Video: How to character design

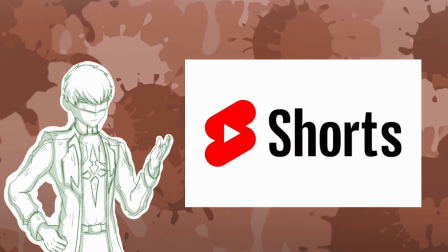[24:34]
Fun fact that I think everyone milked on YouTube Shorts these days is that Kratos' original tattoo was designed blue. First, this is incorrect. His original tattoo was colored purple, and later on in development changed into blue.
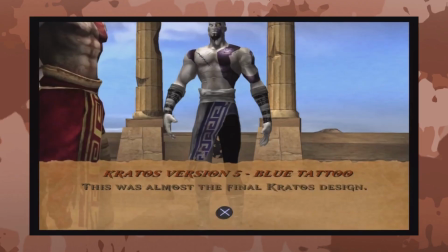[24:48]
and for some time they refused to give him the red, since they wrote that it was too cliché for their main character to wear. In the end, because of Kratos' character, it ultimately led to his color being red.
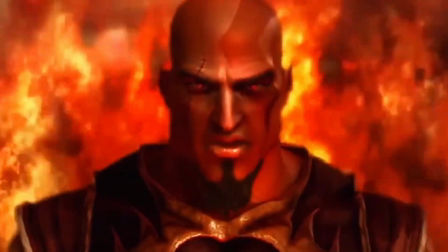[25:00]
I mean, man associated with blood and gore, ripping eyeballs out of Cyclops and spilling guts out of centaurs,
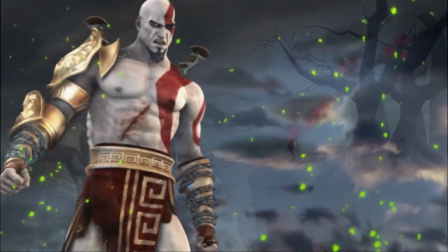[25:07]
showering in red orbs of his enemies, wouldn't really work with the very calm and reasonable blue,
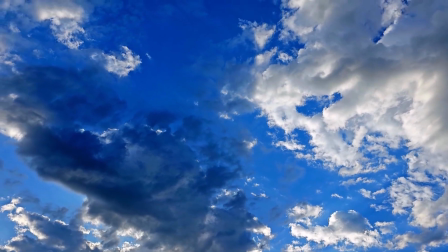[25:13]
really.
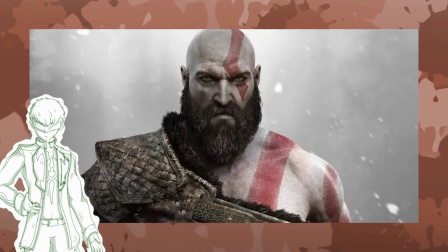[25:13]
Come to think of it, it would have been better for newer iteration of Kratos to embrace the color blue, since it would help him visually show us he has developed and changed as a character.
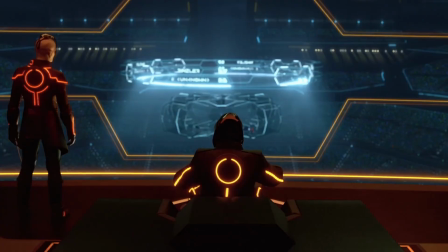[25:24]
Other simple but good examples that use colors to inform us about the characters we follow are Dante, Arkham,
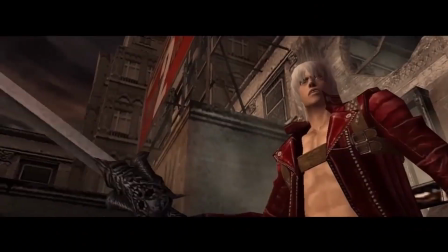[25:31]
and Virgil from Devil May Cry 3, where Dante as the main character have a bright red jacket symbolizing his energetic and emotional personality,
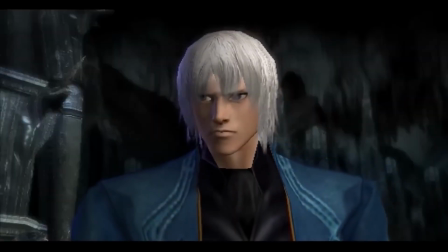[25:40]
while the antagonist, Dante's brother Virgil, possesses a bright blue jacket,
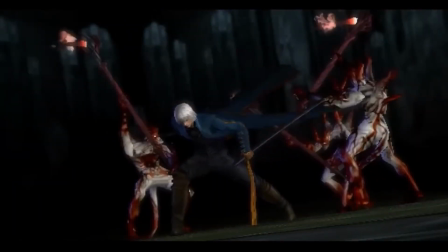[25:45]
indicating his colder and more efficient approach to situations or interactions.
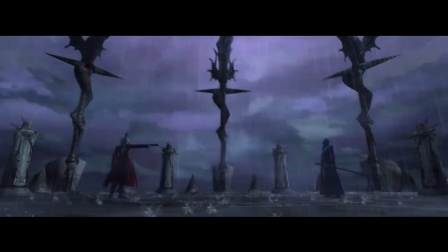[25:50]
Virgil and Dante's colors are great because the darker and more saturated colors of the world clash with Dante's and Virgil's bright colors, like white, red, and blue.
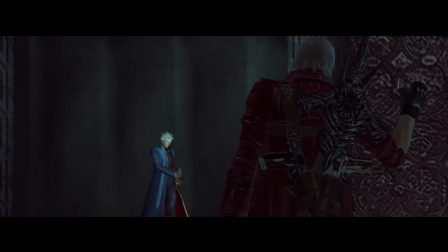[25:59]
So every time they face each other, viewers' eyes would always be directed towards these two, and action it accompanies them.
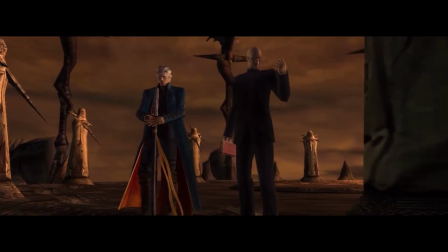[26:06]
A very big contrast to these two, and a character who doesn't get enough love and attention to himself, is Arkham.
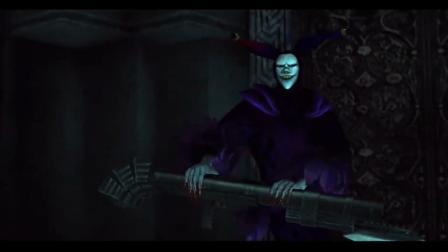[26:12]
Man who with his colors and his design reflects both of the Sparta brothers' personalities,
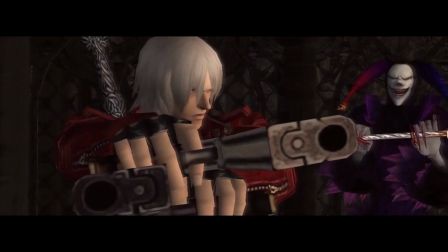[26:16]
since his two main colors are purple when he's Jester, which is the color red and blue create when they mix,
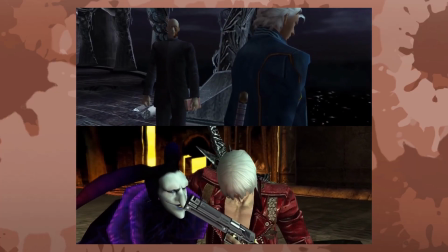[26:22]
showing us that he shares personality aspects of both characters, but with his black design.
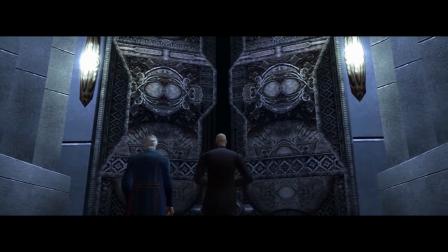[26:27]
He tells us that he's capable of pushing these character traits to an even darker and sinister levels
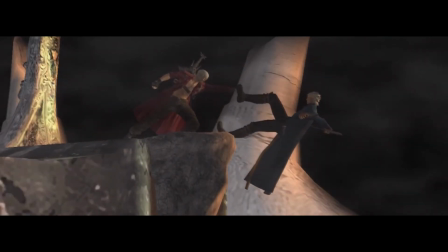[26:32]
Sparta brothers could have developed if they didn't change throughout the journey and improve as characters.
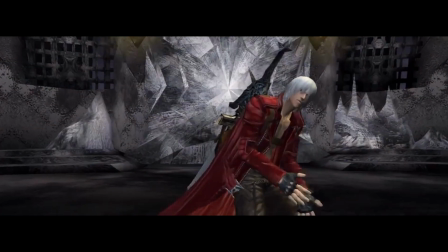[26:38]
Arkham as a jester acts goofy and silly like Dante, but twists Dante's personality into an unhinged idiot and a lunatic,
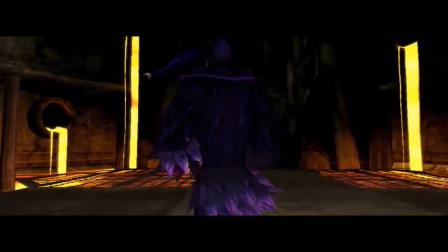[26:47]
coming off more like an overconfident buffoon than a cocky and confident Dante.
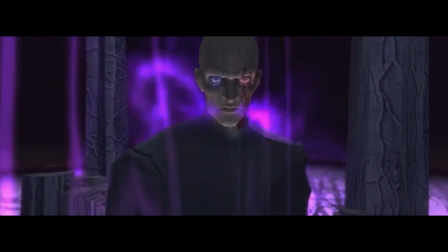[26:51]
Or he can act even colder, more selfish and calculating than even Virgil, as Arkham killed his wife,
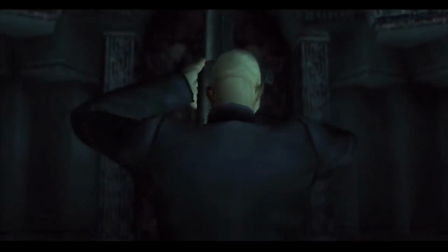[26:57]
manipulated his daughter so he could use her as a sacrifice for his own power obsession,
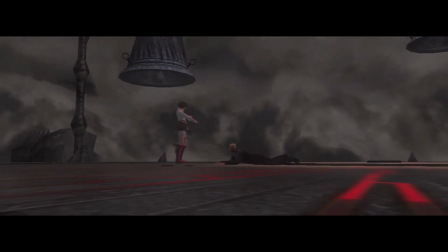[27:01]
and even in his last moments is trying to justify his power obsession by also trying to manipulate his daughter again,
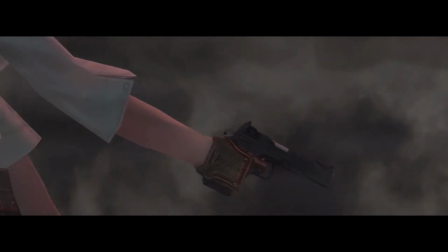[27:08]
after everything he did to her.
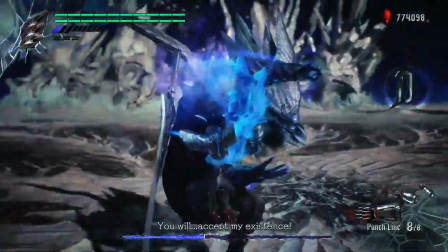[27:10]
Virgil also walked this path, and as shown to us in Devil May Cry 5, if Nero didn't beat finally some sense into Virgil, in the end he would end up just like Arkham.
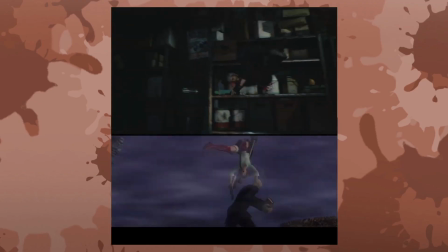[27:19]
Both used their offsprings so they could benefit themselves, both fought for themselves and for no one else,
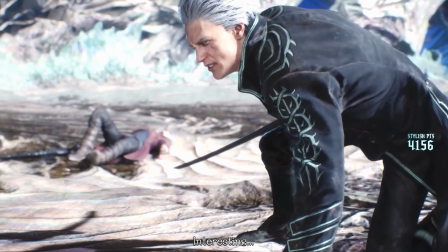[27:24]
and if Virgil didn't finally realize his flaws, he would have ended just like Arkham, dressed in black,
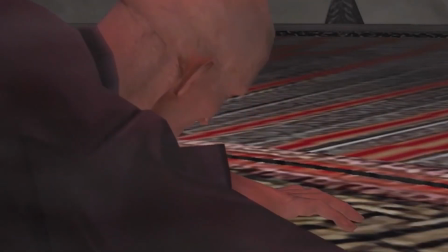[27:30]
finding his family, and getting killed by them, and being left alone in the end. Arkham colors, which are total opposites or combinations of Dante's and Virgil's,
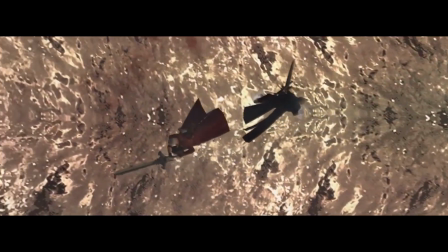[27:39]
tells us so much about the character that only when you finish the story of the Sparta brothers you can appreciate for what he is truly accomplishing and representing with his character,
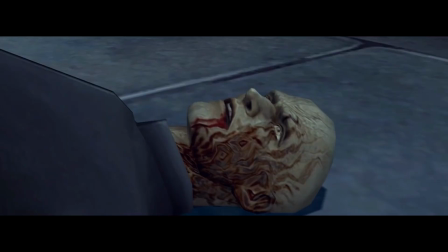[27:47]
told simply through his color, since if you look at his shapes, he is just a bold man, dressed in black, hungry for power, acting like a fool.
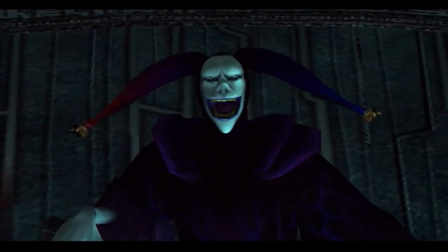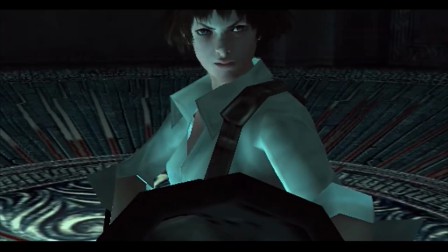[28:03] Try me.
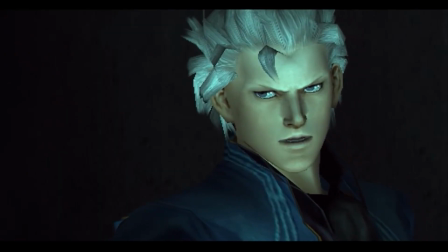[28:06] It's time for the clown to bow out, Arkham. Dude, the show's over.
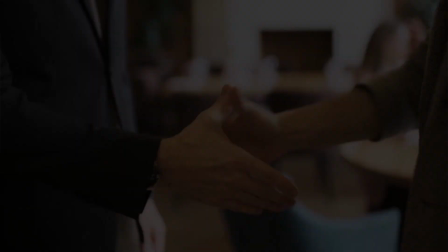[28:13]
In conclusion,
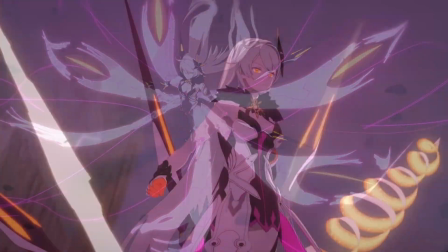[28:15]
color language is the ability to create visual shapes inside the character's silhouette and guide viewers' eyes to where they should be looking at.
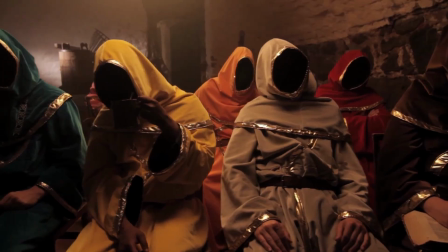[28:23]
Brighter doesn't equal better, and variety in color tone is great for conveying characters' mood, traits, or even flaws.
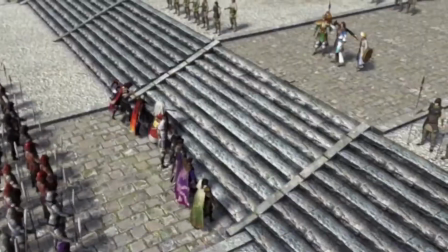[28:30]
Always consider how will the design speak when multiple different characters join your character on the screen,
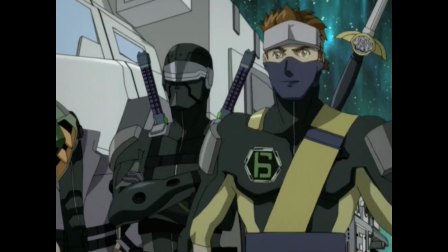[28:36]
and how will their color language speak between themselves and the viewer.